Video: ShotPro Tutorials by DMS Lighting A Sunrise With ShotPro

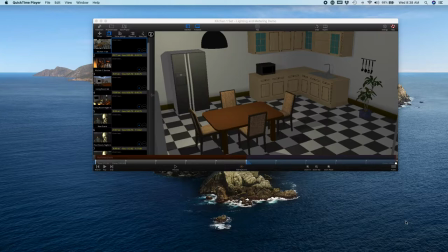Okay, so I wanted to do a quick time about using ShotPro for lighting,
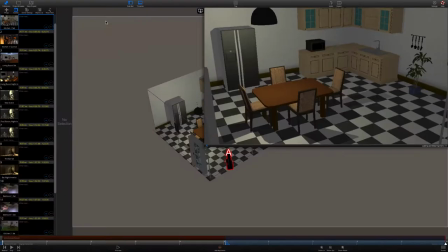designing lighting. So I'm going to show you this video first that first presents a set
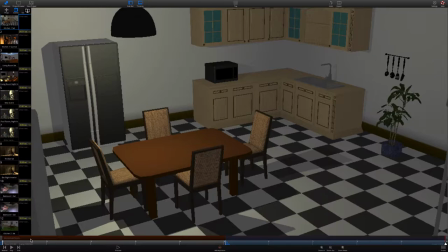just lit with an overall like a general lighting,
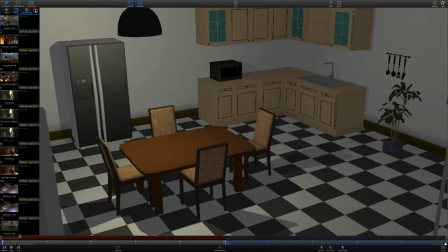like fluorescent lights, like a house lights.
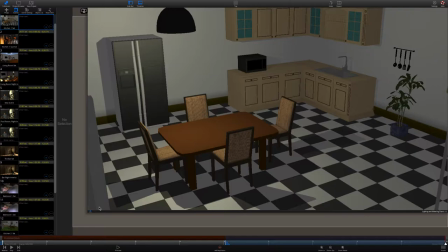And then after you see each set presented without any lighting then following that you'll see the employment of dramatic lighting.
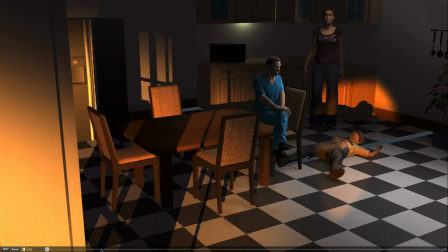So let's take a look at this. So here's a kitchen set that ShotPro provides and here's a short scene,
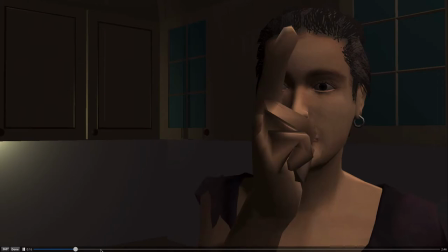early sunrise, husband getting and shoot out and
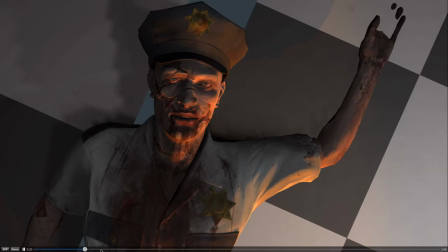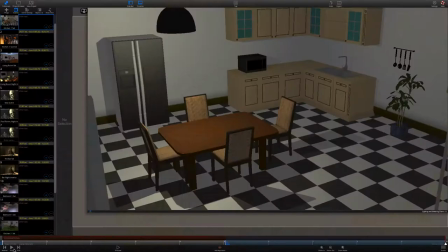that's essentially the sequence right there so let's take a look at this and see what we're dealing with
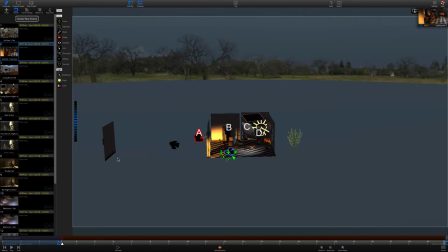in terms of lighting um it might be finer smaller so we can see the set
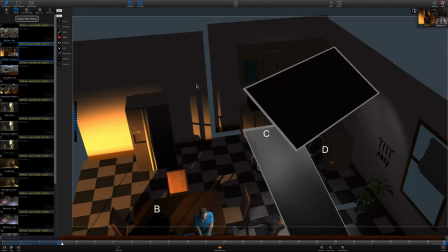whoops fix this all right so i'm going to try to reorient our view so we can see a little bit better
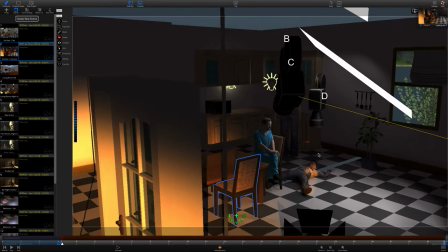okay what's probably best is to see it from the opening camera angle okay
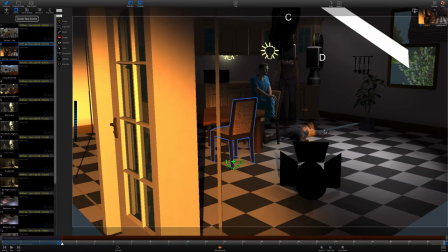so we have lots of things in play here the instrument that's creating all of the
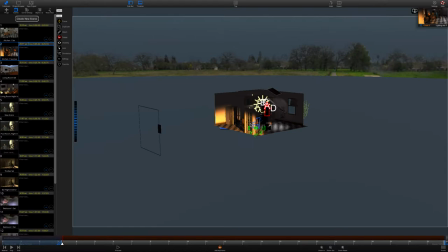fun sunlight effect into the set is where hold on one second
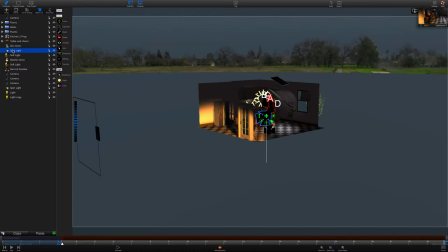find that you go to the object list you can very easily go between the different light sources. I'm trying to find the spotlight that is creating the sunlight effect and I think I just found it.
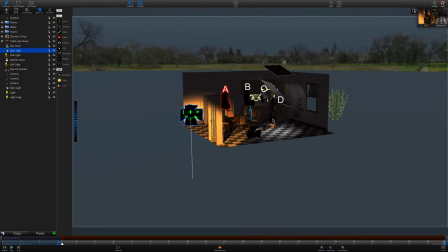So here we go. Here's that spotlight. Let me move around so you can see how it's orchestrated, how it's oriented.
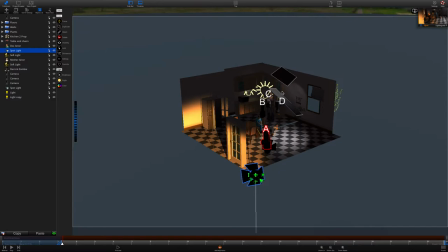So it's pointing light at the door of the set and it's creating little hot spots of sunlight in the background behind the characters as you can see.
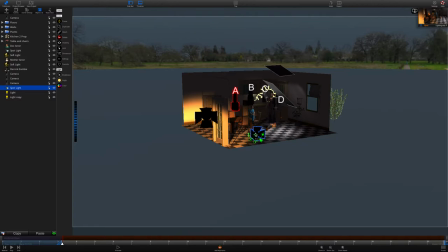In order to extend that gag, I have another light here that I'm using to just extend the effect onto the dead guy on the floor here. So it's a combination of this spotlight and this spotlight, both creating the look of a rising sun.
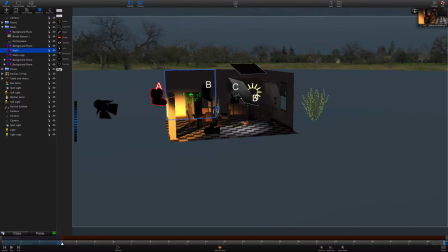Okay, so that's the fourth point. That's lighting my background. But basically, let's take a look at how I've lit each character. In the sequence, it tracks in and then it cuts to a close-up of the close-up of the male character.
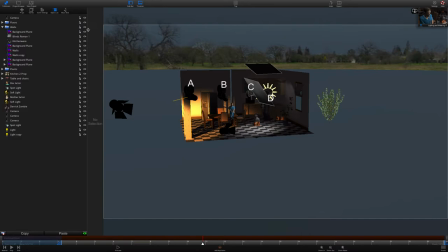And let me see if I can... give me one second here. Sidebar.
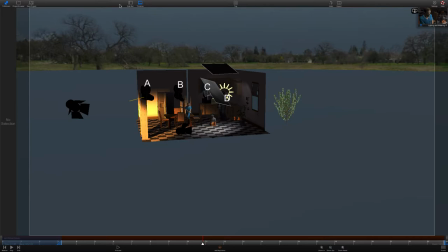Oh boy, where'd it go?
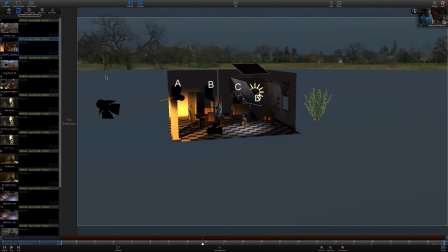All right, excuse me. I was trying to find... oh, I have to select the character first for this to show up. Okay, so if I select the camera here, I can show you that view here.
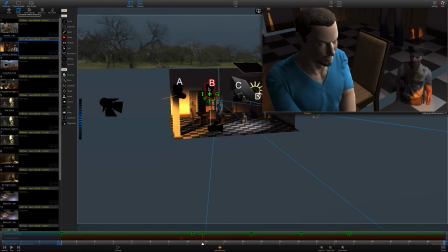This is the angle that the second camera position, camera B, is taking.
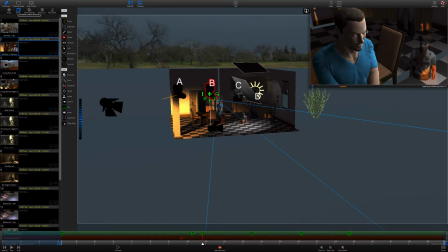And so you'll see I've got the lead character, Keylit, from the right, and I'm letting this side of his face fall into shadow. And that key light is this soft light.
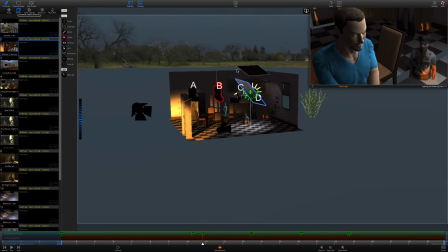What's the ID on this thing? Well, I don't know if it has it. It doesn't have an ID. So you can see that's up and above the actor.
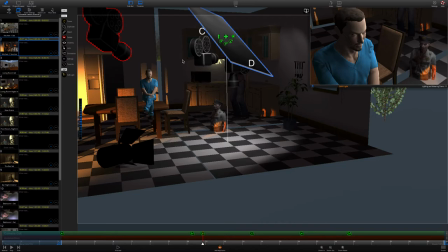Whoop, here we go. And it's projecting light downward in this angle on him. Nice soft light, wraps around quite nicely. Okay, the next shot in the sequence, I do believe, is, let's see here.